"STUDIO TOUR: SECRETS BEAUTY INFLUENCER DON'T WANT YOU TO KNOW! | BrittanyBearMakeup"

Hi guys, welcome back to my channel. It's your girl Baby B in the house. She's gonna make it. Hey guys, welcome back to my channel. My name is BrittanyBearMakeup here, and if you guys are new, then welcome.
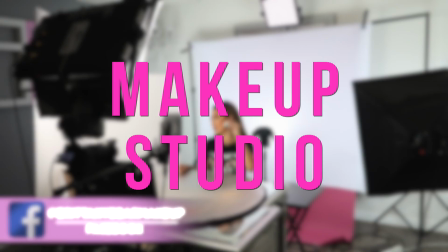Today's video, I'm gonna be showing you guys my makeup studio. So I'm gonna be talking about lighting, camera. I'm gonna be showing you all the behind the scenes that beauty influencers don't really share with you. So make sure you guys stay tuned to the end of this video where I share all the hot gossip on where I got everything and how you can create an awesome studio at home. Don't forget to hit this giant red subscribe button so you guys can be subscribed to my channel, and turn on your post notifications so you guys are notified every time I post. Let's go ahead and dive right into today's video. You are now rocking with Brittany, bitch. Alright Bear fam, so let's go ahead and start with the most important light to my studio, which is going to be my main central light right in front of me.
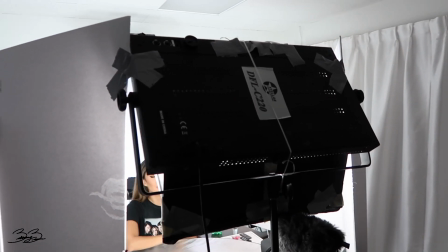I actually use only one light to get this type of look for my videos.
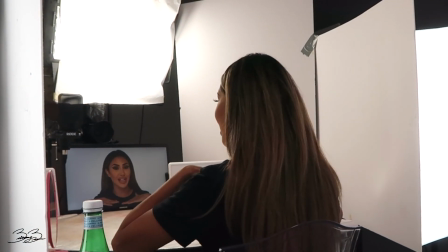You might be surprised because I've watched videos in the past where they have like 20 lights set up, and with the way I have my setup, I only needed one central main light. So this one right here is super powerful. I actually don't remember where I got it, but I will have all of the details in the description. I'll make sure to do the research so you guys can see. So I'm gonna show you guys what the light looks on. Obviously the light is on right now.
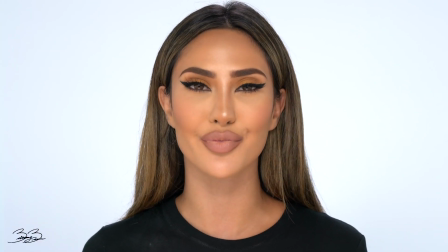This is what the lighting looks like. And then Ozzy's gonna turn it off right now. And this is obviously what it looks like with no lighting.
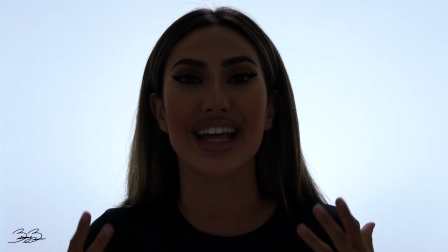So if you're filming beauty videos or anything like that, lighting is very important.
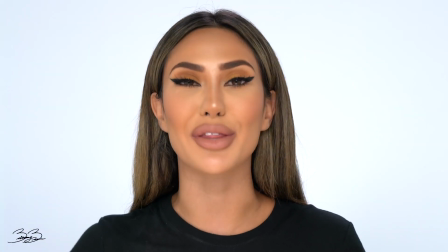And as you can see, it makes a huge difference. So now let's talk about the two side lights that I have on both ends of me.
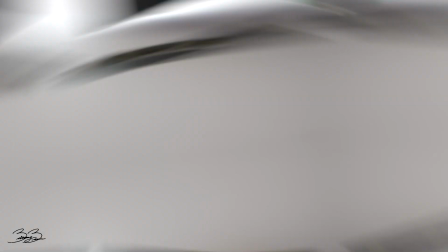So I have one on the right side and also on the left side. These are actually just your standard soft boxes.
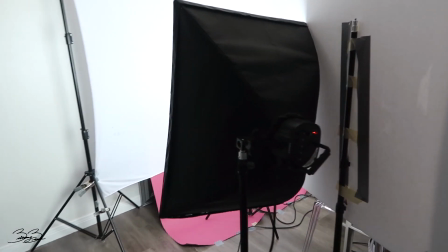You can get them on Amazon and they actually come super inexpensive. So what these two lights do is that they give light to the background. Now you guys see this background is white, but if there's no lights on it, it actually tends to look kind of gray or blue.
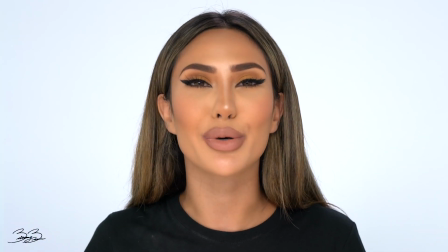So this just enhances the light and makes it look super bright and makes the video come to life.
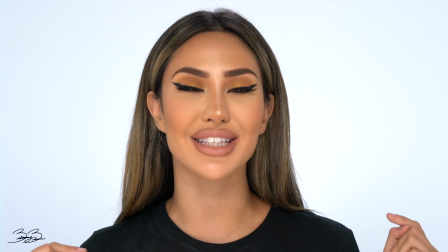Right now you can see that both the lights are on, and Ozzy's gonna go ahead and turn them off to show you guys what a difference it makes.
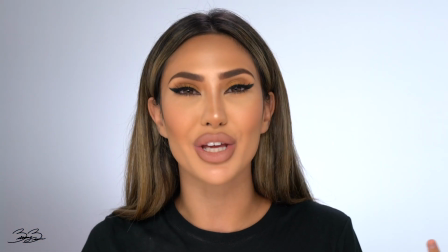So as you guys can see, it just makes a huge difference. Depending on what you guys want for your video, I actually like it to look a lot brighter and just more vibrant. This is definitely going to up your video game. So now let's talk about the light directly behind me.
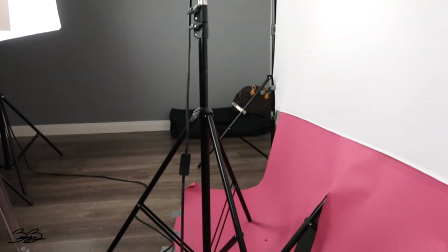So when this light is on, once again, it just adds that central focal point of light and it just makes the background come to life.
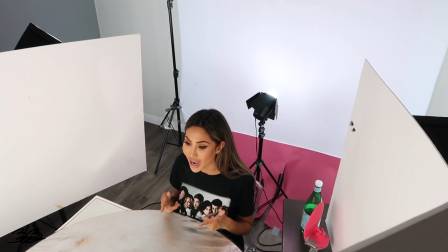Definitely does make a big difference, and I'm gonna show you exactly why this ups the game of your videos.
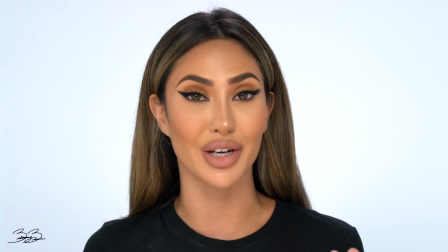So now I'm gonna show you the difference with it on, which I have it on right now, and with it off.
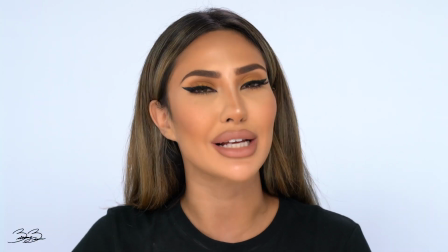So as you guys can see, when the light is on, it creates more separation between you and the background.
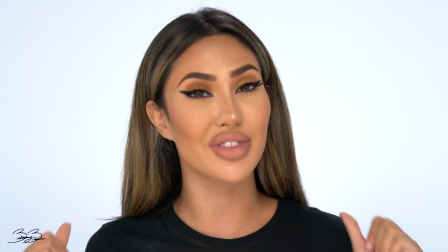And in my opinion, this definitely is one of those important things that you can do to make your videos pop more. All right guys, so the next light I wanna talk to you guys about is one that a lot of people don't often think is that important. This actually does make a big difference. So I have a light right above me, right up here. It's what's gonna give it a little bit more of that light.
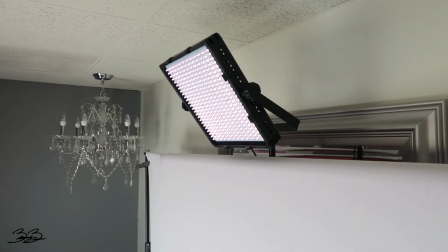It's gonna create more shine to my hair and also create more dimension, once again, between me and the background.
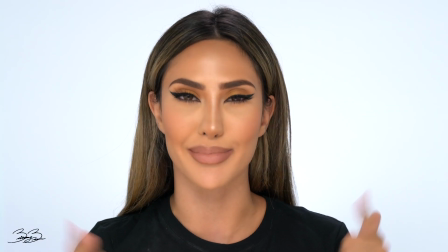Now let's show you the difference so you guys can see what looks better. So here we have it on, and now let's turn it off.
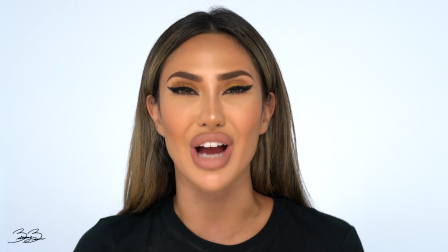As you guys can see, my roots look a little bit darker. I just feel like the video isn't as vibrant.
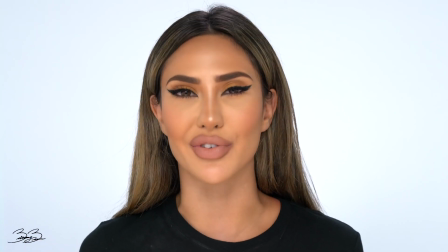I don't have a lot of that separation between me and the background. Just makes a big difference, and honestly just makes me feel like a little bit more fly in three-dimensional. Now let's talk about one of the main things that no one really speaks about but makes like the biggest difference.
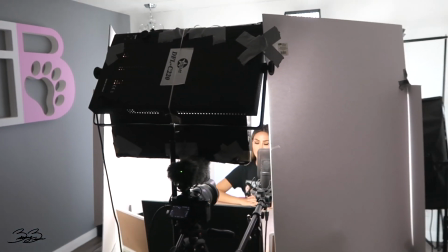So as you guys can see on the side, I am surrounded by whiteboards, and you would think that is so random.
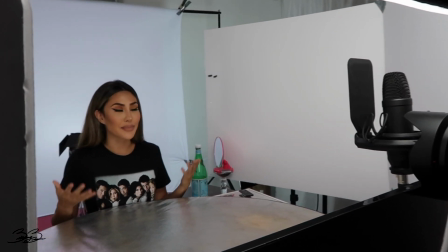How are whiteboards helping with the lighting? But it actually helps a lot. So these are kind of used as these bounce boards. If I didn't have these lights, I would actually have a lot of shadows going on my face, and it really does make a huge difference. So what I've done is I basically surrounded myself in whiteboards, creating this tiny little space where all of the light bounces back on my face. So now I'm gonna show you the difference.